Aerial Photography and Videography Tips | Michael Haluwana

Hi, I'm Michael Thaluwanan, photographer and cinematographer at Aerochua. I'm here to talk about aerial photography and videography. Firstly, plan and shoot by researching your location. This includes the weather, the wind speeds, and any activity in the area. Make sure you're prepared with the right gear.
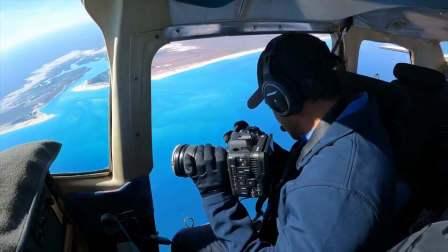[0:22]
It is important to have a camera and a lens suitable for the aerial shots you wish to take.
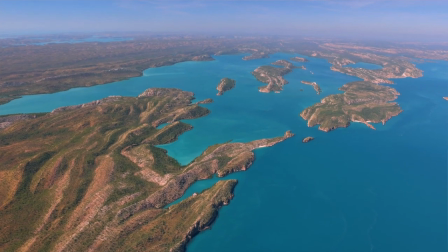[0:27]
My go-to gear is the Canon R5 with the RF lenses. Take two cameras if possible.
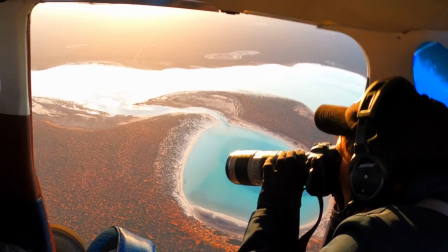[0:33]
For this, I use the Canon R5 and the Canon 1DX. I like to use the zoom lenses to detail the ground composition. If you are shooting from an open-door aircraft, don't change your lenses during flight.
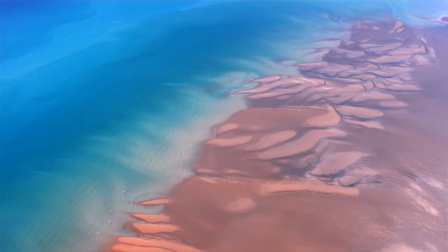[0:46]
Because of the instability in flight and high winds, you are at a risk of dropping and losing any of your gear.
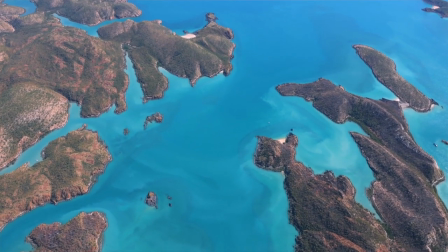[0:52]
Remember to leave your lens hoods at home and take plenty of batteries and memory cards. Next, check your photography and videography settings. Your settings should be interchangeable according to your shot list.
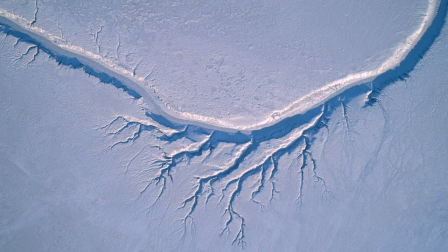[1:03]
My favorite photography settings are low aperture and shutter speeds from 1000 to 2000.
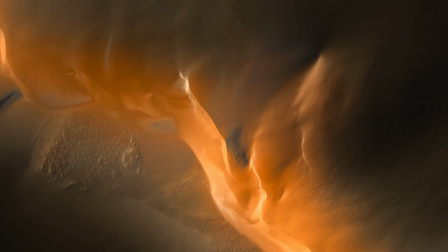[1:09]
It's a good idea to chat to the pilot about the aircraft speeds so you can adjust your shutter speed accordingly. Video settings. Shooting in 4k and in higher frame rates will give you options to slow down your footage in post-production.
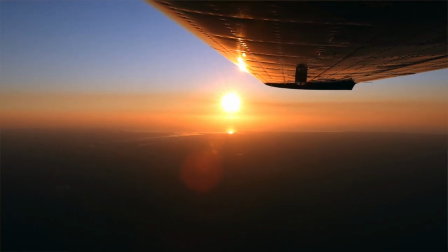[1:22]
Your aperture can vary from f2.8 to f4. I mostly shoot handheld and sometimes I use a gimbal for particular shots.
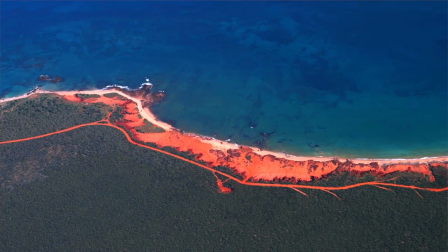[1:30]
The Canon R5 and the RF lenses have incredible image stabilization, so the gimbal is not always necessary.
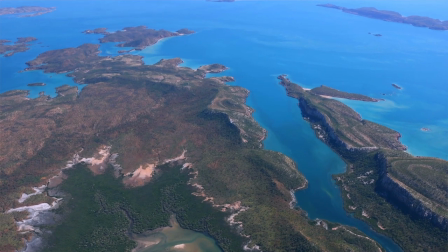[1:37]
This inbuilt stabilization helps a lot with my handheld videography. Drones are the other options for your aerial photography and videography. They provide you the freedom, the opportunity and the time frame to frame your shot and be creative. Now on to the important stuff about the drones, safety and regulations. Make sure you review Civil Aviation CASA website.
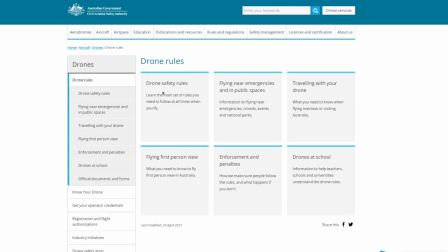[1:57]
Read the rules and regulations. Make sure you understand them and use common sense. You should also check the local council rules and regulations for your chosen shoot location. Finally, there are so many techniques you could use to compose your shot, regardless you shoot from a plane, helicopter or a drone.
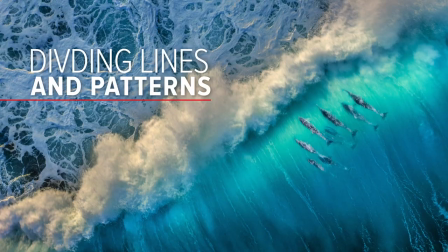[2:15]
A few things to consider are divide in lines and patterns. Look for lines, patterns, colours and textures.
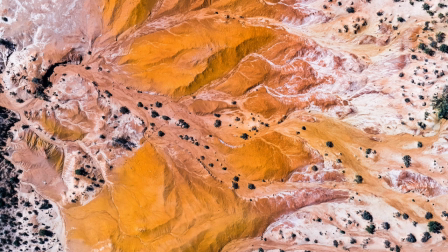[2:22]
Top-down framing gives you the flexibility to look for these. Long exposures and ND filters.
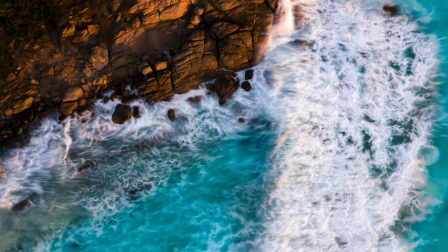[2:28]
Using a drone, keep your camera steady and use the high-value filters. Play around with your settings until you get the desired result.
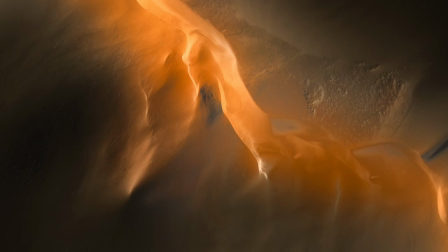[2:36]
Multiple exposure and bracketing. I love using this. Relying on a single exposure setting may lose detail.
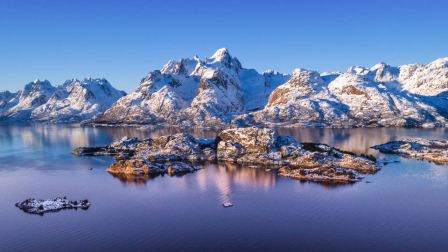[2:43]
Using a multiple exposure bracketing allows you to set and capture several shots simultaneously at different exposure settings.
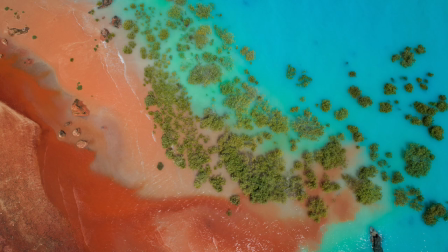[2:51]
Contrasting colors. With top-down shots, you can isolate colors and look for contrast.
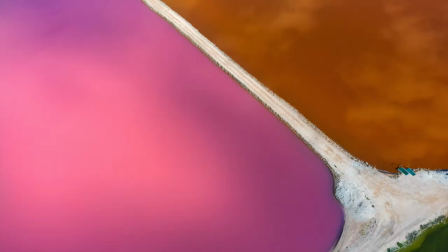[2:57]
Give every color you see an opportunity to be a part of your final art. Play around with this, you'll get some cool and interesting shots.
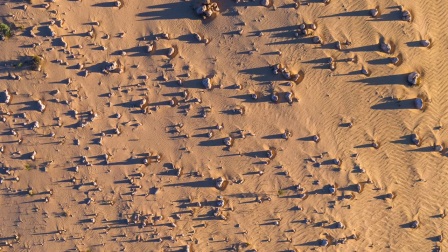[3:05]
Watch the sun positioning at your shoot location. Try shooting in different time intervals to capture shadows and changes.
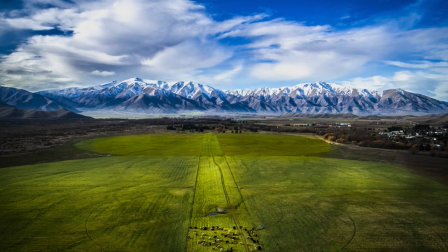[3:12]
Shadows can provide a creative length to your shot. Shoot in the horizon. This allows you to shoot the foreground for a closer shot and a background for a wider shot.
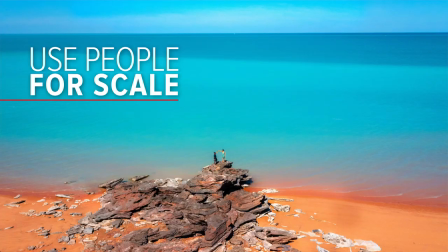[3:21]
Finally, people. Having people in photos and videos helps with the scale and connecting your audience with your art.
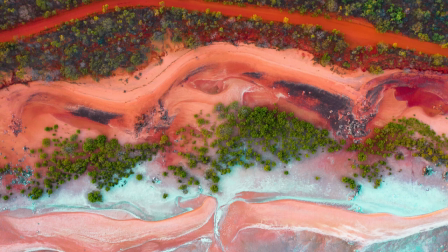[3:29]
If you don't have anyone, you could be the model. Regardless of whether you are on a plane, using a drone, or shooting from lookouts and ranges,
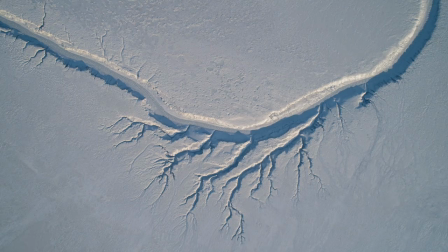[3:38]
these are techniques you can apply to get some incredible aerial shots. I hope you found this information I shared useful. I really enjoyed chatting with you and really hope to connect with you in future. Thank you.